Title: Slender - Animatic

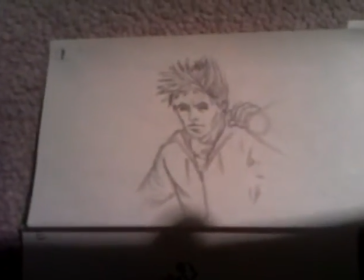[0:00]
Hi there, this is the start of our animatic.
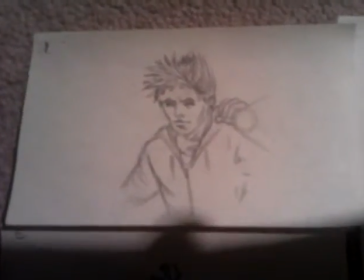[0:04]
This is the start of our animatic for our Slender film, and I will talk you through the shots and what we intend to do in the future.
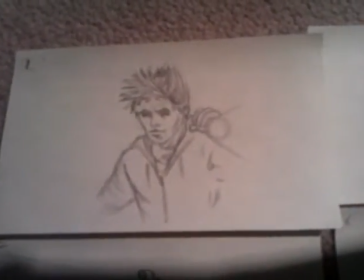[0:11]
So here we have the first shot. This is basically an establishing shot where it kind of mirrors the game.
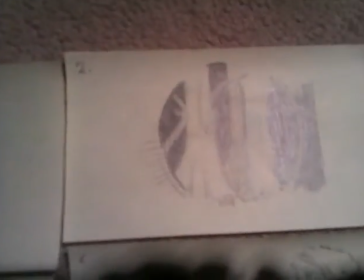[0:17]
We hope to maybe get him to turn on the light and then him have a look around the forest.
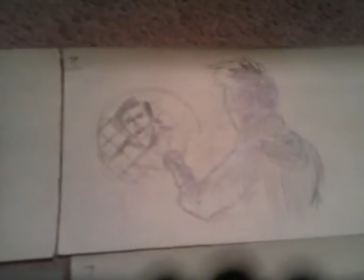[0:23]
And then what we want him to do is shine a light back at the characters
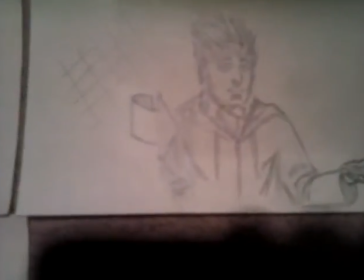[0:27]
and turn around, and obviously he's in the woods at night, so we want him to feel quite cautious and all that kind of jazz.
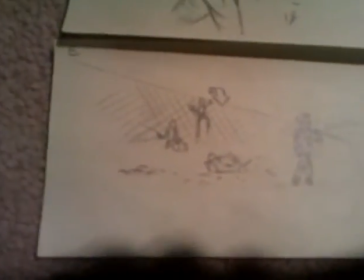[0:33]
And so yeah, and they climb over the fence,
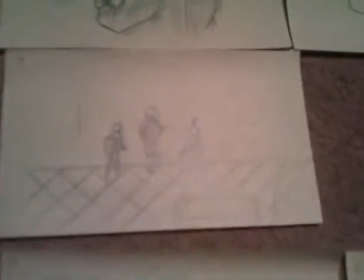[0:37]
and we get a shot of them walking into the woods, which we kind of want them to feel a sense of isolation.
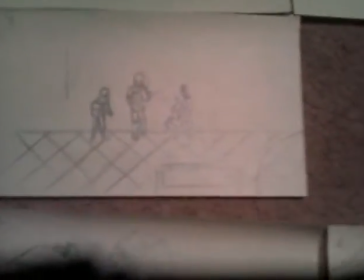[0:43]
So we just want to kind of we want to kind of enclose them, so almost like they're going into the unknown in a way.
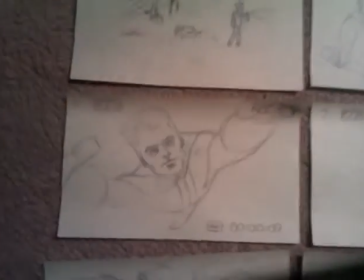[0:52]
Anyway, moving on. We have them in scene 2.
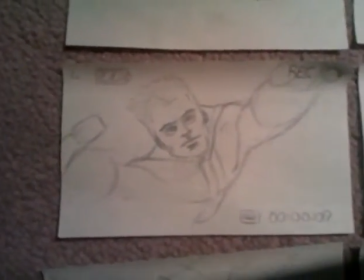[0:57]
They're setting up cameras to capture Slender and his movements.
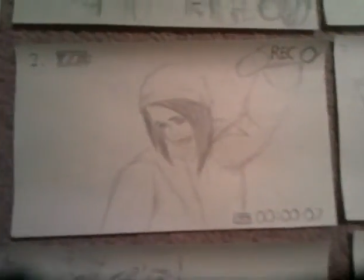[1:03]
And so here you go. There will be Connor and Amy setting up the cameras, while Max will be setting up the lights in another shot.
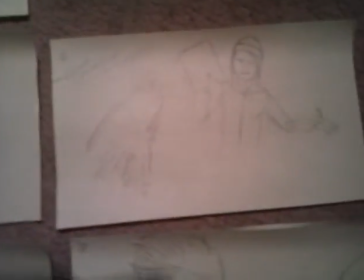[1:10]
Now this is the scene where he basically asks, okay, so what is the Slender Man? So we have a few shots of Amy showing
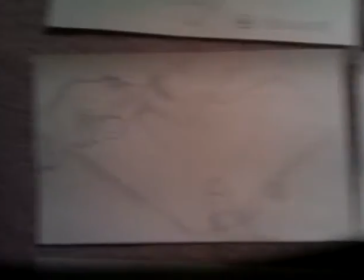[1:19]
Max the file full of photos of Slender Man, and he passes them along to Max in this one.
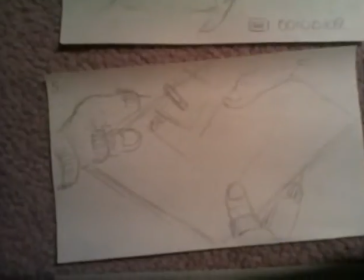[1:26]
We want to get a shot of some of the photos on there, so that the audience can also see the photos,
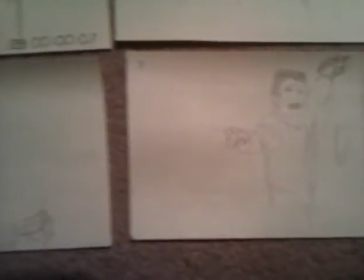[1:34]
and this will be shown when Max takes a look at them also.
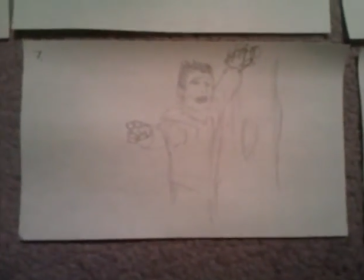[1:40]
But you also have one, basically Connor and Amy and Max are having this argument as to whether Slender is real or not,
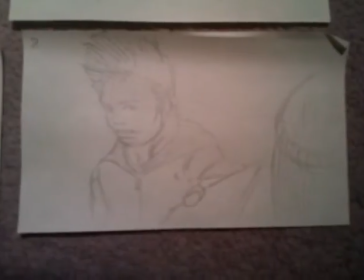[1:49]
and this is when Max passes the file back to Amy with all the photos inside and stuff,
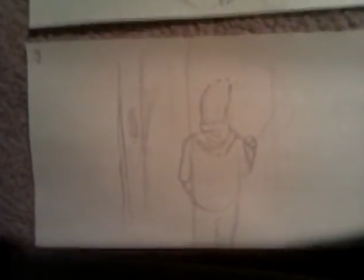[1:55]
and he goes looking into the woods.
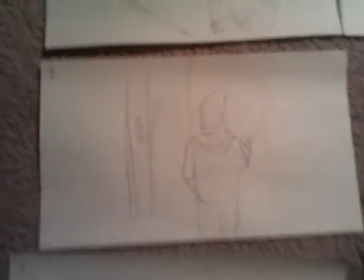[1:59]
That's when he hears a load of noises, and he begins to get paranoid and starts running away, but he can't find his way back.
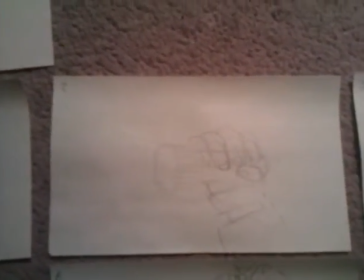[2:08]
And then we have a bit where the torch goes out, and we wanted to film this scene for two specific reasons.
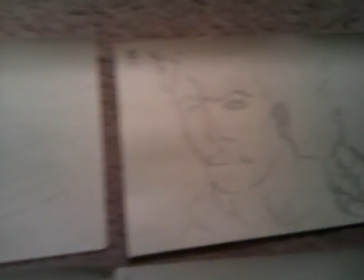[2:15]
One, to give the audience a good scare, but also to create even more of a sense of isolation.
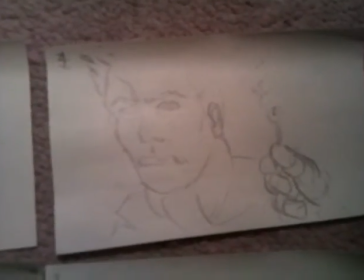[2:24]
And so that's what we did here. And we wanted to include a scene with a match, because, you know, it's the basic form of light.
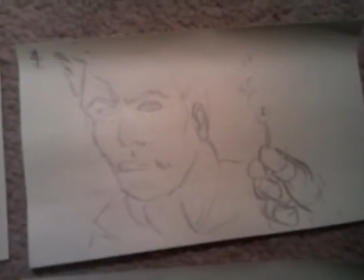[2:30]
It's not exactly as powerful as a torch. It's just kind of like the last resort, really. And that's when he sees Slender Man right in front of him.
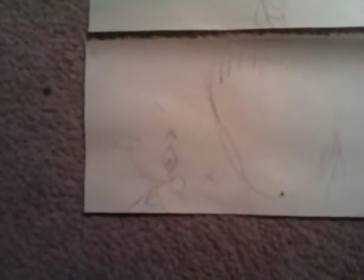[2:38]
Now this shot, we want to be literally just a fraction of a second.
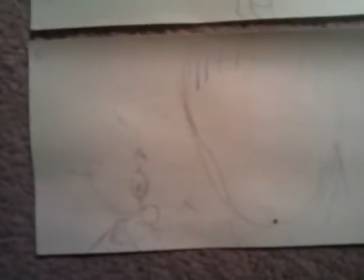[2:41]
We don't want it to be any longer, because then you see less of him and you feel a bit more like, you know, you don't know the character well or anything like that.
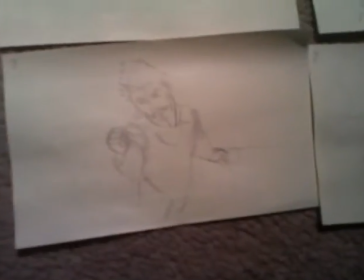[2:50]
And so that's when he falls over and the match goes out and the torch comes back on, which should be explained in the film.
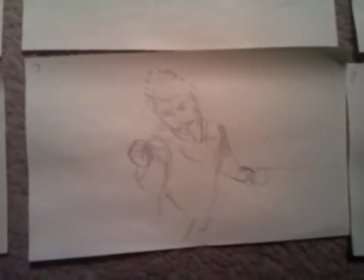[2:58]
I think it comes back on when the Slender Man goes away. So he starts running and he falls.
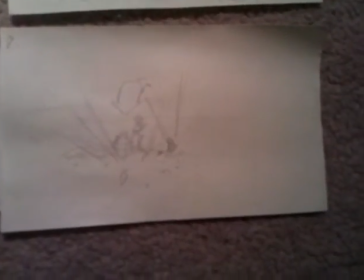[3:04]
We want to see where he falls into a stream of some sort, just kind of like a
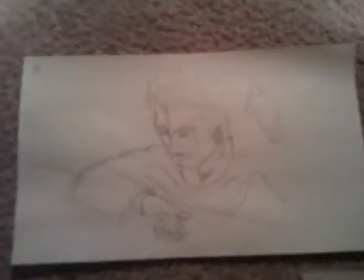[3:10]
you know, just out of he doesn't care where he's running, or just that he gets away from the Slender Man.
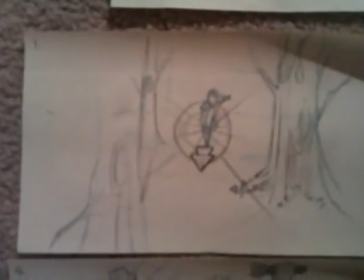[3:19]
But you also, in these scenes, we want him to keep calling out the names of Connor and Amy's characters, so that
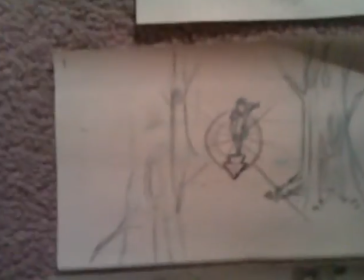[3:28]
just because he's still trying to find them and he's lost in the woods. But we want this scene to have him kind of like a shot of him running towards the camera,
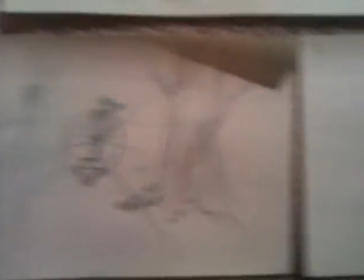[3:36]
and we want a few running shots in there, which would be great.
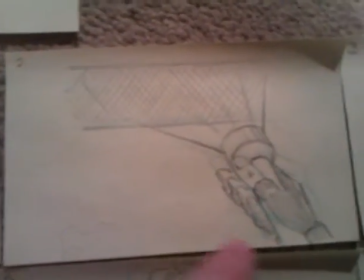[3:39]
And then what we want to do is him come towards the fence, and we want a kind of first-person perspective at one point, so that it shows the fence there.
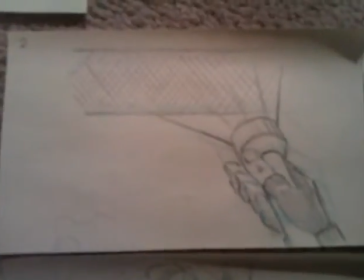[3:48]
And also it mirrors the game a bit as well, because the game is first person.
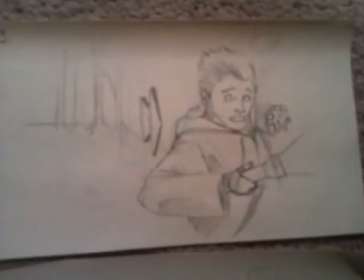[3:53]
Then we want him to we'll have a few shots of his face and his expressions to show how scared he is.
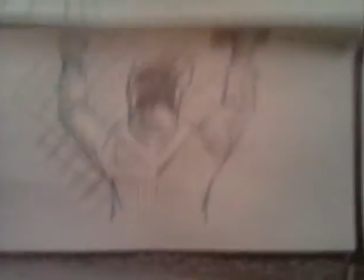[4:00]
And we want him to get to the fence, and this is a scene which I imagine will be quite tricky to film, because we need to find a fence.
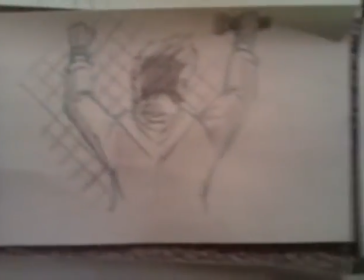[4:07]
That should all come in due course.
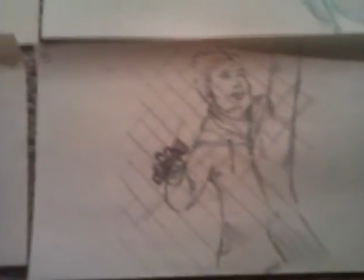[4:09]
But we have him climbing up the fence with the torch in hand, and him arriving safely.
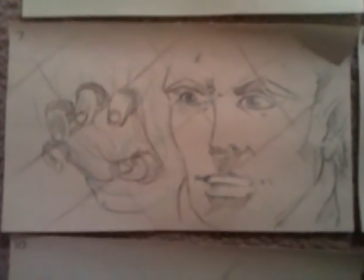[4:16]
But then we want him to have a shot of him looking through the fence back at Slender. So that will be there.
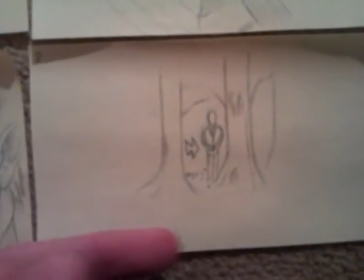[4:23]
He'll be there, and he'll only be there for a brief second. But I want him to kind of like go back into the woods, kind of like to show he's disappearing now.
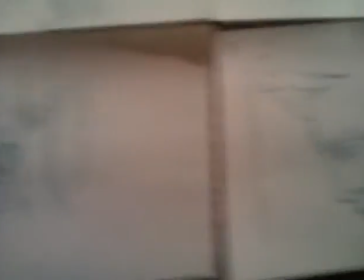[4:30]
He was there, you know, and now he's not. And then we kind of want him to get a sigh of relief almost, just there.
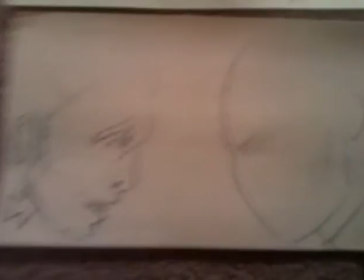[4:37]
But then, as soon as he turns around, we want Slender to be there, thus ending the film,
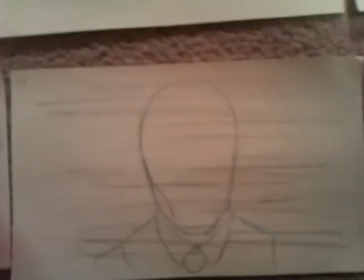[4:42]
and then kind of mirroring the game's ending where the screen just shows Slender and it goes all staticky.
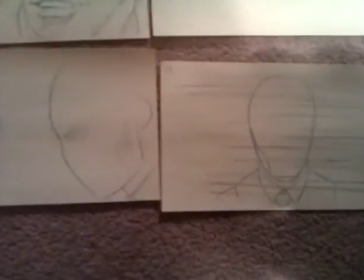[4:47]
Okay, and that will be the end of our film right there. So yeah, I hope you enjoyed our animatic, and I'll be posting this on the blog ASAP.